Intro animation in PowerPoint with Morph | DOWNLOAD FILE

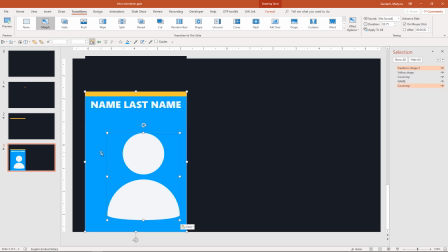(4:12)
Select the new shape in the picture, go to the Home tab,
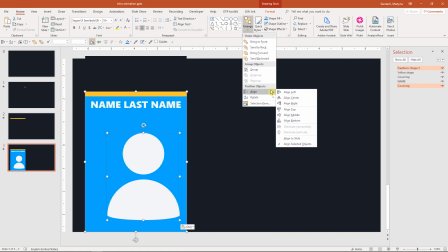(4:17)
Arrange, Align, and select Align Center.
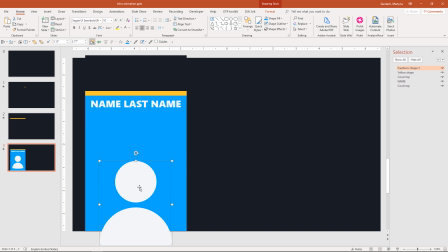(4:22)
I will also move a picture a little bit lower, so then when yellow bar will move down, you will see the picture moving up a little bit.
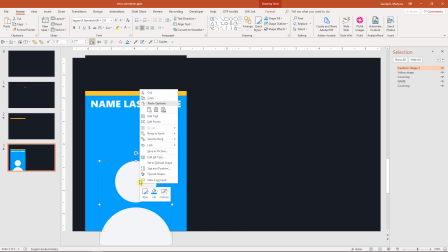(4:31)
It adds this nice small effect. great then right click on the picture and send to back just to be sure that the blue
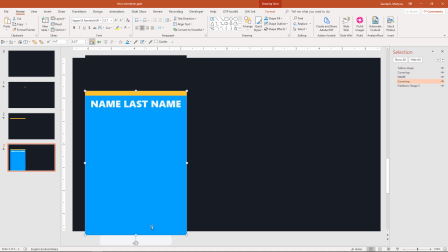(4:39)
box will cover the picture perfectly i will stretch it a little bit outside of the slide as you know more of sometimes plays tricks on us and it just morphs wrong shapes into the wrong spot and that's why i will use animation
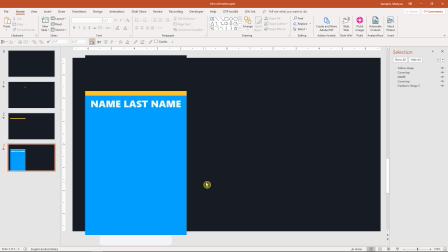(4:54)
to appear objects that i want to introduce on the slide and to disappear objects that I will no longer need on the following slides. First, select that top rectangle that I no longer need because the text that was underneath is already visible.
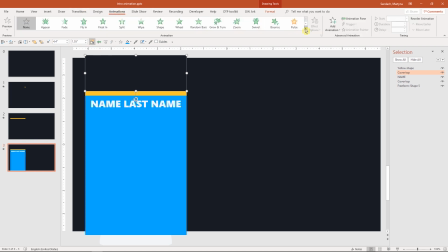(5:11)
Go to Animations tab, More, and Disappear. Now, I will select the image in the blue rectangle and apply Animation Appear. Let's open Animation Pane, select All Animations,
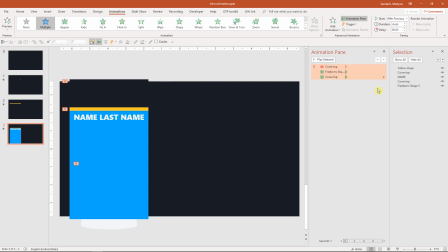(5:31)
right-click and pick Start with Previous. So those animations will start automatically right after the morph.
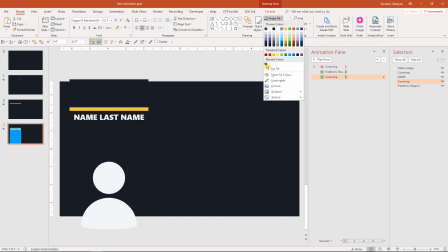(5:39)
The last thing I have to do is to change the color of this rectangle to match the background, so it looks like it's invisible.
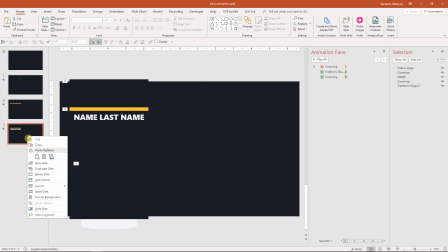(5:47)
Select the slide on the left and duplicate it. Here we have to delete the top rectangle that already disappeared on the previous slide and remove the remaining animations.
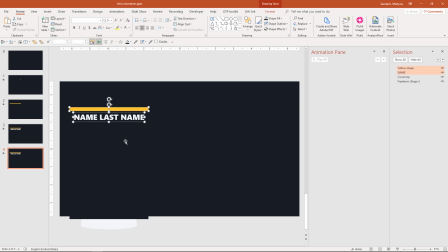(5:58)
Now select the yellow bar, name box and this big rectangle, hold shift and move all of them down.
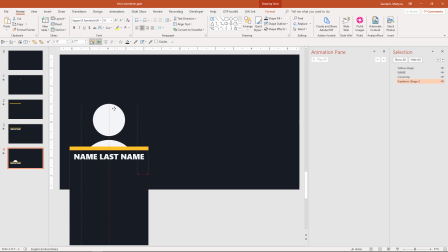(6:06)
Then select an image, again hold shift and move it up so it's fully visible.
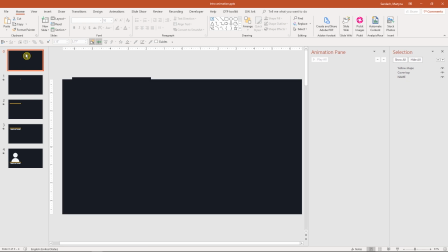(6:12)
That's all! Let's take a look on our animation. I do have to click to go to the next slide and the movement seems a little bit slow,
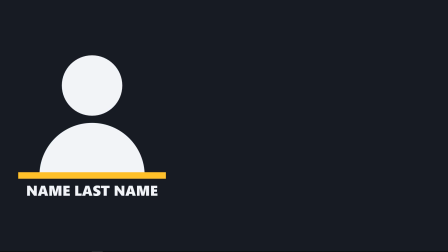(6:23)
so we have to fix this, but overall the morph works well. Now that you know the technique of how to move things around, make them appear and smoothly move from behind the bar, you can finish the animation however you want. Let me show you one way how you could end this animation.
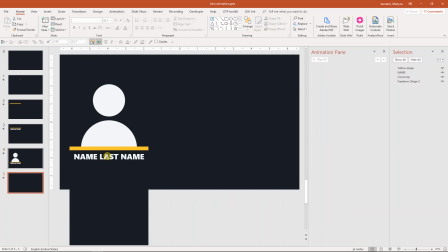(6:40)
First, I'll duplicate the slide, then delete the text box, and hide an image a little bit,
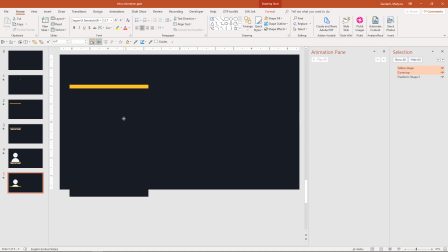(6:49)
then select yellow shape and a big rectangle, move it up so it covers an image completely.
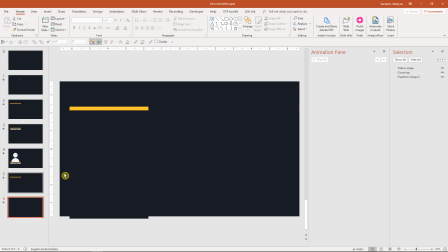(6:57)
On the next slide, I will select the yellow bar, go to the format tab, and change the width to 0.2, so it will become a square again. I will duplicate this again, and on the last slide, I will select the square and move it up, outside of the slide area.
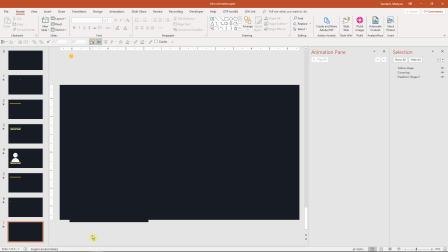(7:17)
Now it's time to adjust the transitions to make the movement faster and to make sure that slides will play automatically. I'll start with the last one. Go to Transitions tab, change Duration to 0.25.
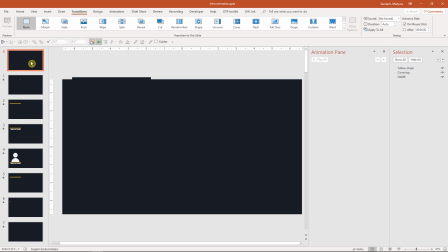(7:33)
Now, select the first slide, hold Shift and click on the fourth slide, then hold Ctrl and click on those two slides.
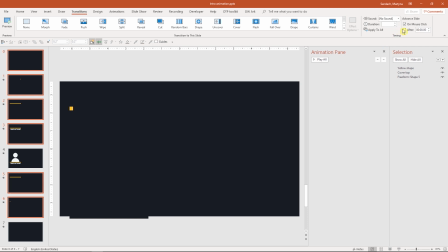(7:42)
In the Transitions tab, check the box to Advanced Slide After and change the duration to 0.4.
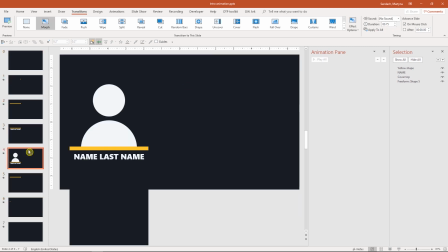(7:50)
I left this slide because I want the duration of it to be slightly longer, so I will leave it at 0.75 and I want it to give the audience more time to see an image. That's why let's say 3 seconds should be enough in the after box. On the slide where we present the name for the first time,
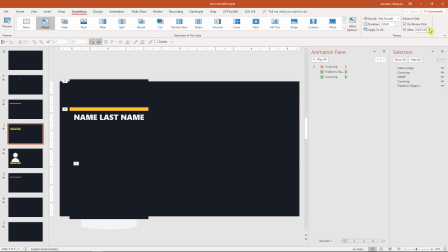(8:09)
I will also adjust the after time to 1 second, to make sure that the viewer will have time to read it.